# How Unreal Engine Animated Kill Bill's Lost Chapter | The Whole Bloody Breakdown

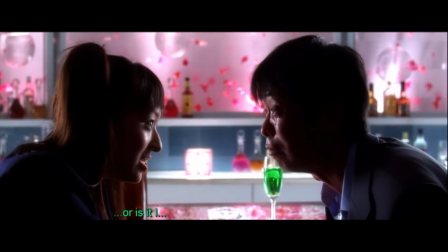Well, in the original script, that scene is Yuki taking the news badly about her sister Gogo's death by the bride.
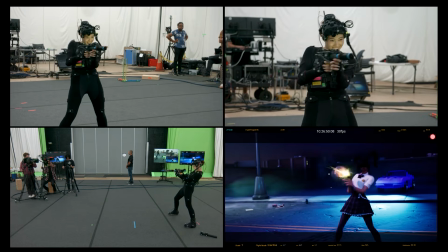And in the script, there is an entire chapter titled Yuki's Revenge, where she battles the bride and blows up her pussy wagon.
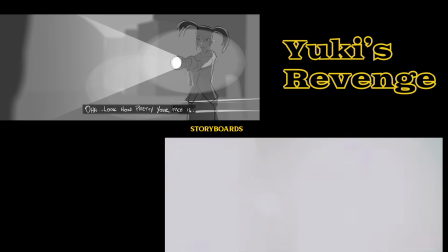Bingo!
And until now, we only dreamed of what that scene would look like, after nearly 2 decades since the film was released.
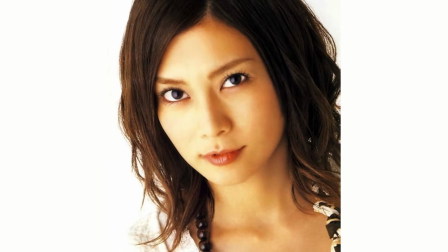Bingo!
As the actress who was to play Yuki, Ko Shibasaki, was not able to sign on to the filming due to other project obligations.
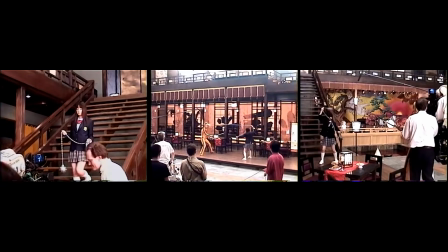Only reason I didn't do it is because we couldn't do it.
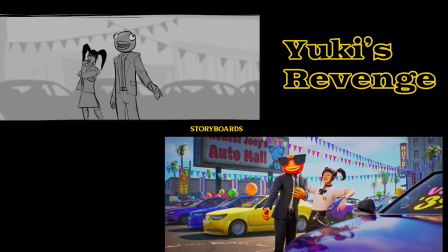It was just too crazy. It was just too much action. And when he was approached by the Fortnite team requesting an 8 to 12 minute long sequence that would be good for them,
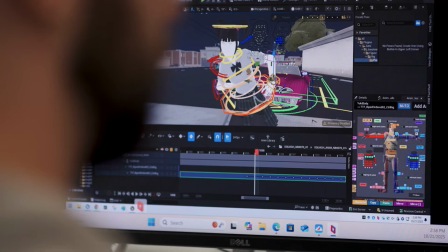he dusted off the Yuki's Revenge draft, sent it over to Fortnite, and they said, let's do this.
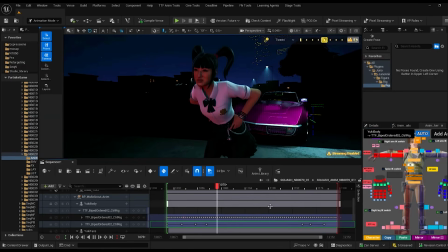And here we are today with the cinematic sequence. Tarantino worked directly with the third floor's mocap stage.
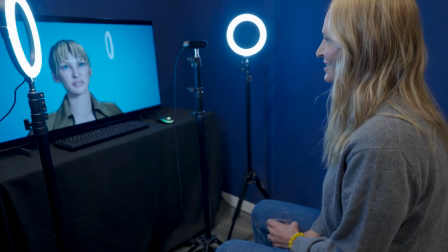allowing him to see instant real-time rendering of the actors such as Uma Thurman herself,
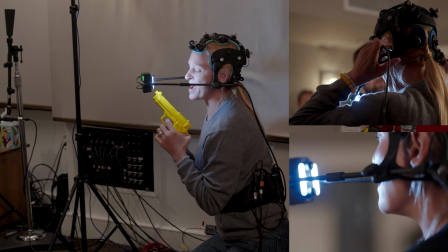reprising her iconic character for the animated short, where she also acted out her scenes with motion and face capture for the animated short sequence.
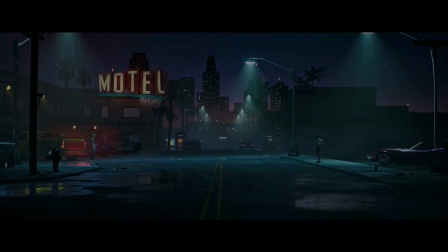Tarantino provides the voice for Bill in the animated short. Is it your dream to someday make your own indie cinematics like Yuki's Revenge and Unreal Engine?
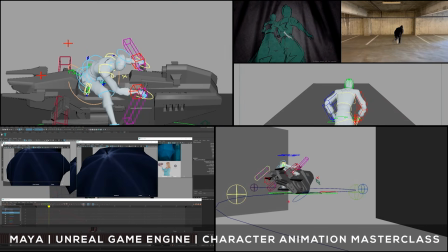Several of our instructors actually work for top game studios like Epic Games,
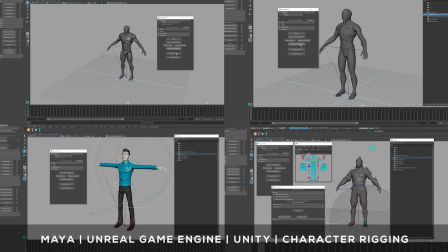and you can learn from them in our courses covering everything from animation and rigging to environment and game design, along with character creation. We'll have some links in the description if you're interested in taking your art in a new direction with us.
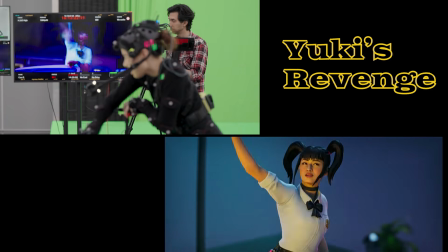The short opted for a middle ground between the Fortnite art style and a lower frame rate with shallow depth of field,
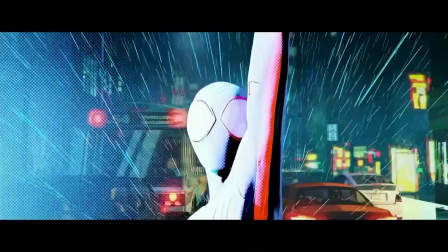so that it emulates a cinematic look inspired by Sony's Spider-Verse franchise.
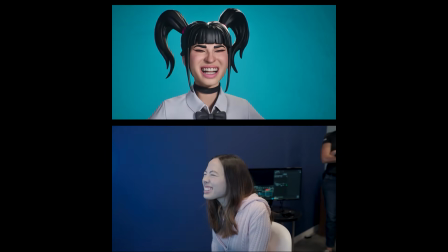Although in this case, utilizing motion capture instead of full keyframe animation, which might have been a better choice for the animated short to give more over-the-top stylization.
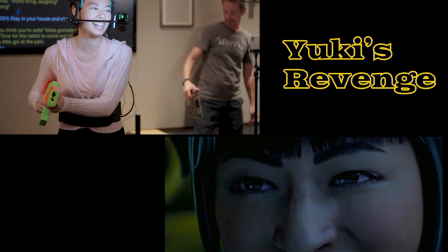However, our assumption is that most likely due to production schedules and budget limitations, mocap was chosen for the collab.
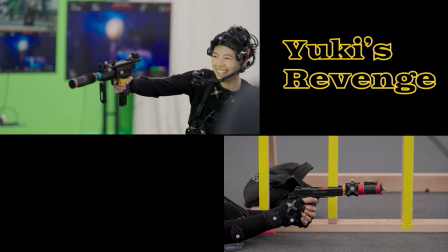For the weapons, Epic Games utilized a new muzzle report hardware developed for the shoot to give real-time feedback to the stage actors.
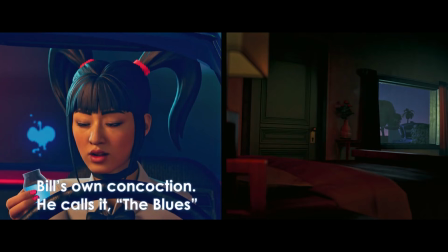The short is pretty much exactly as it appears in the original script, including the reference to the blues, which was a drug of Bill's own concoction that gives the user energy.
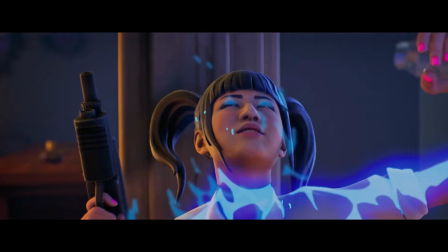However, in the script, it's lines of baby blue powder that is snorted.
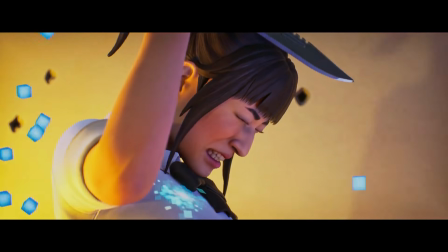Unfortunately, since Fortnite doesn't depict blood, neither does Yuki's Revenge, and also there is a distinct lack of profanity that seems very un-Tarantino-like.
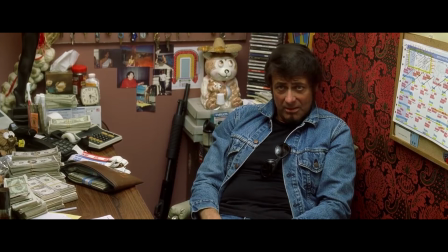What are you trying to convince me of exactly? That you're as useless as an asshole right here? Cool.
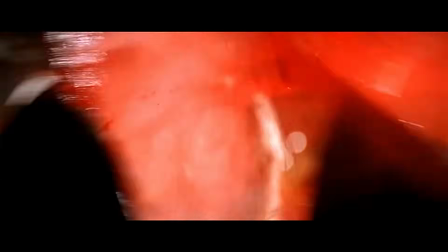Very good.
The full uncut battle between the Bride and the Crazy 88 was originally only available in full color for the Japan release.
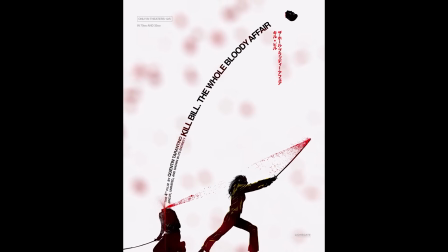Well, that about wraps up this video for Quentin Tarantino's Kill Bill The Whole Bloody Affair and the history of the animated sequences and international uncut versions of the film,
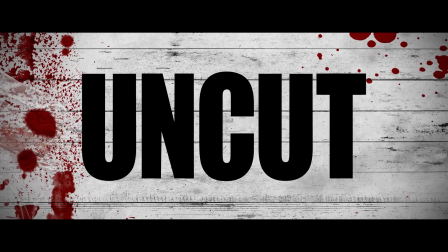and how everything came full circle to us finally being able to see the two films together uncut with this unexpected Fortnite collaboration for the
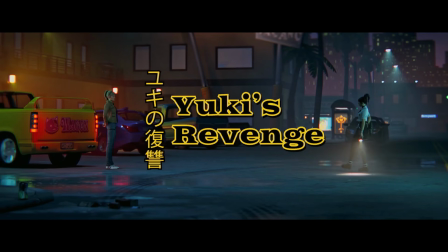lost chapter of Gogo's sister Yuki. So what do you think about Yuki's Revenge being added to the legacy of Kill Bill?
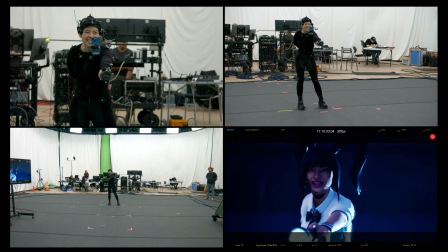Do you think it's the perfect way for Quentin Tarantino to implement the lost sequence to the film?
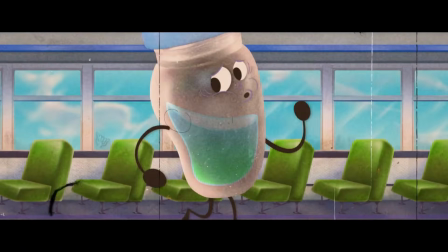Or do you think it was a clever, quick cash grab angle to promote the movie to younger audiences?
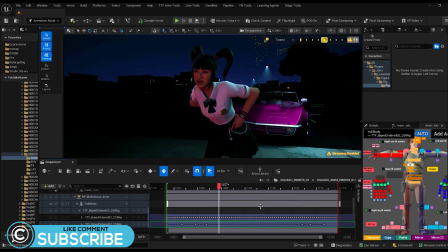And are you using Unreal Engine to create your own animated cinematics? Let us know your thoughts in the comments.
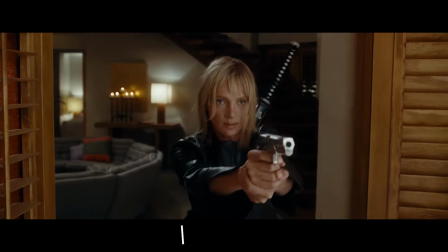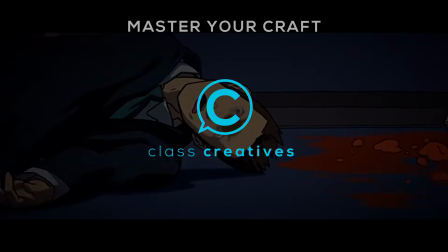And don't forget to like and subscribe, and we'll see you in the next one.
Perfect.
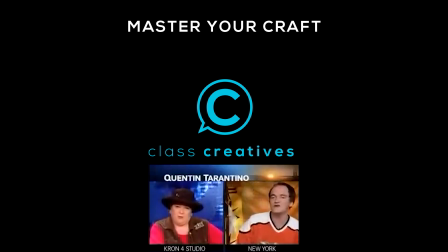I'm having a great time making a terrific movie that people are having fun seeing. Maybe not you, but you know what, Jan? I don't think I made it for you. I bet you didn't, and I'm glad you didn't. I'm just sorry. Well, don't worry about that, baby. We'll move on. You're doing great. What do you care about me? All right, Quentin. Well, look, it's your...